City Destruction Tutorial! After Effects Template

So you could just grab a circle and kind of like give a little more atmosphere to it, and then feather that as well.
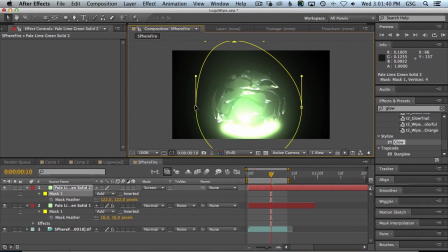45:32 So really dialing in all these visible kind of glowy things on top of it. So now we have that glow. That's a little much, right? But we could tone it down, hit render again, and see what we got.
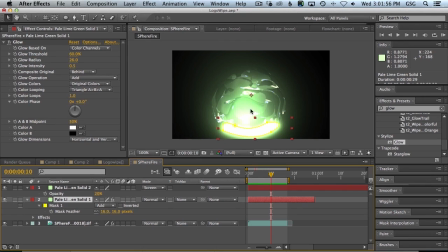45:49 So what I would do is, this is too close to the bottom. In fact, like the whole thing's a little low.
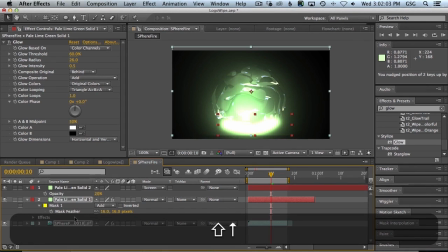45:55 We could take the whole thing and just kind of kick it up. Not with the glow though.
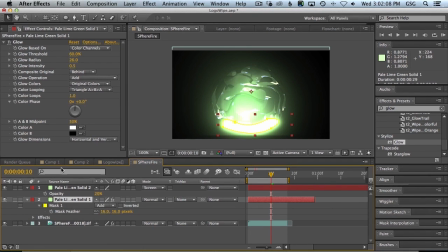46:03 This needs to stay down.
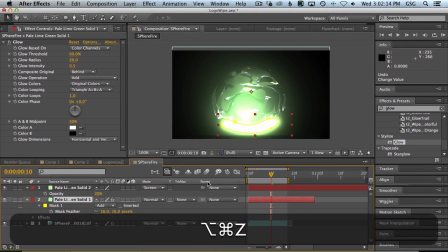46:06 Oh, the glow is not affecting it. So we could grow bounds. We could do that. But honestly, what I think we'll do is just re-render it a little bit higher, just so we have a little bit more room.
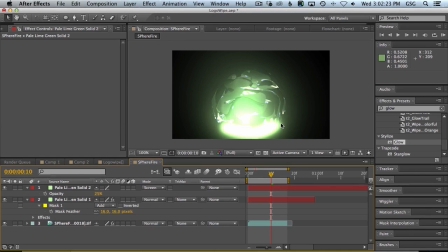46:15 Mm-hmm. But that is roughly where it is. So he's got a lot of atmosphere, a lot of like dust and junk around it. Yeah, that would help a lot. Honestly, this with some film effects, like a grain effect or something, would help a lot.
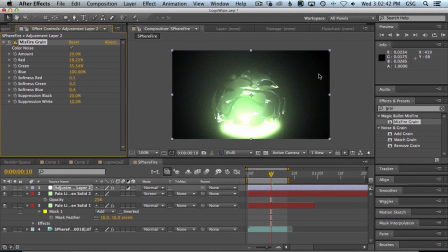46:34 The default's always like too high for me. But a little bit of grain helps add that detail in, so that's a little obvious, but toning that down will also keep our gradients from getting too hairy. And then you can also pump that glow on and off.
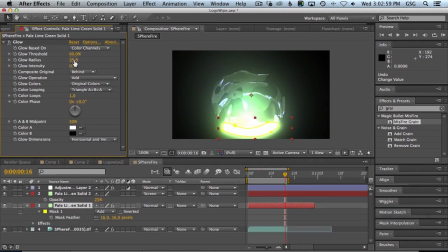46:51 So we can kind of pump this glow hotter and colder, like animate these over time to give it more of a flicker. But I think really, that looks cool. It's like you said, Chris, it's not like exactly, but it's a cool effect. There we go. You really want to get cheeky, you can add some like motion blur.
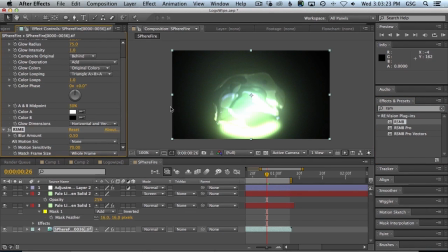47:17 So the motion blur is going to give it more of a fluid feel anyway. So I could just put that above the glow and just try like a really high number. So this. There you go. That goes a long way. This will give us a lot more of that fluid.
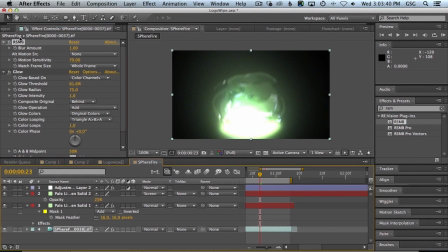47:32 That's helping the harsh alphas, which are bugging me. But I mean, once again, this kind of thing, we're like, oh, the harsh alphas are making it look this particular way because it's not what I was expecting. I don't like it, but it looks cool for what it is already. Right. Like those could be good if I didn't have my expectations already.
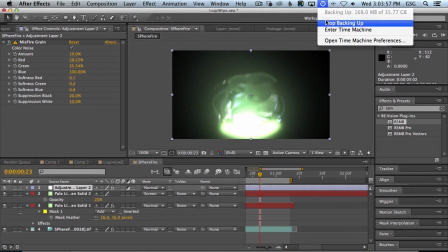47:50 The backup started again. Oh, ding dong. I don't know how to keep that from going.
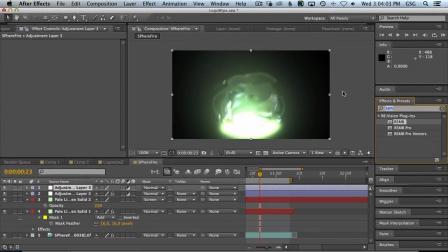47:55 At least it's trying to help us in backing up. You can play in After Effects, at least I can, getting the final look together, and it's a broken record at this point, but we could... That's looking crazy. It's a broken record at this point, but we could take all these color corrections and, like,
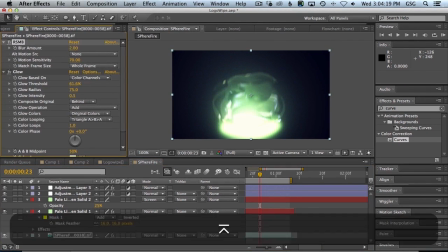48:13 even go nuts with, like, the blur and, like, get all these really cool effects.
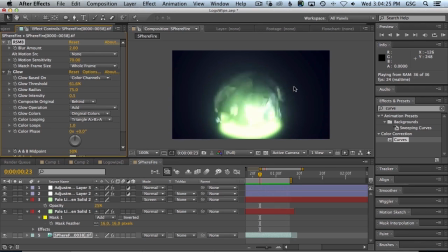48:18 We can even take a motion pass out and bring it in here and start to layer these.
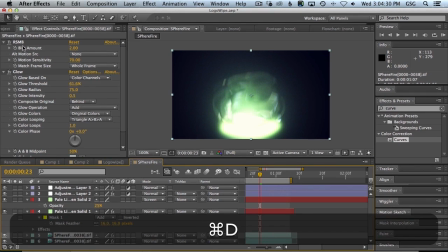48:23 So what if this is that blurry one, but then there's one on top of it that's not blurred at all,
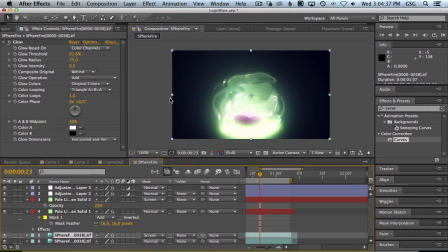48:30 that's then screened onto the one below it and offset, right? So now they're not even matched up. We can like offset this top one, and now that's looking through to the bottom one, but the top one's giving it like more structure.
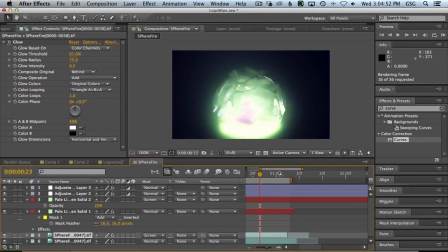48:45 And so now we have like a double flame element here that's all being glowed and all being added onto. Like all these different colors are starting to pop up, like all these weird colors are coming in. Getting into a 32-bit space in After Effects is start compiling
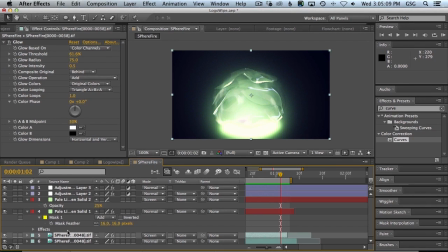49:02 glows and grains and all this stuff can really take this render,
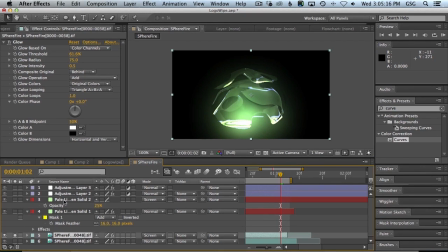49:08 this literal render we got out of Cinema, which is cool, but it doesn't have all that stuff that we could spend hours in Cinema trying to make these glows and all
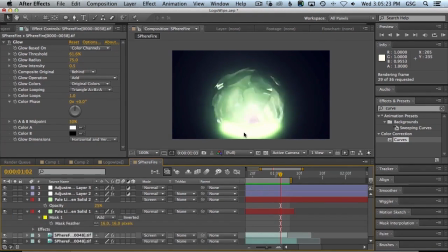49:17 this. But now we could do all this and replicate it and duplicate it and do all this stuff in here.
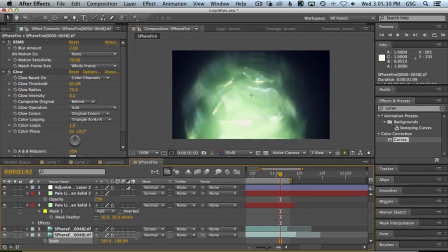49:22 In fact, one last thing I'll do is scale one of these way up and like just pop it down like 10%.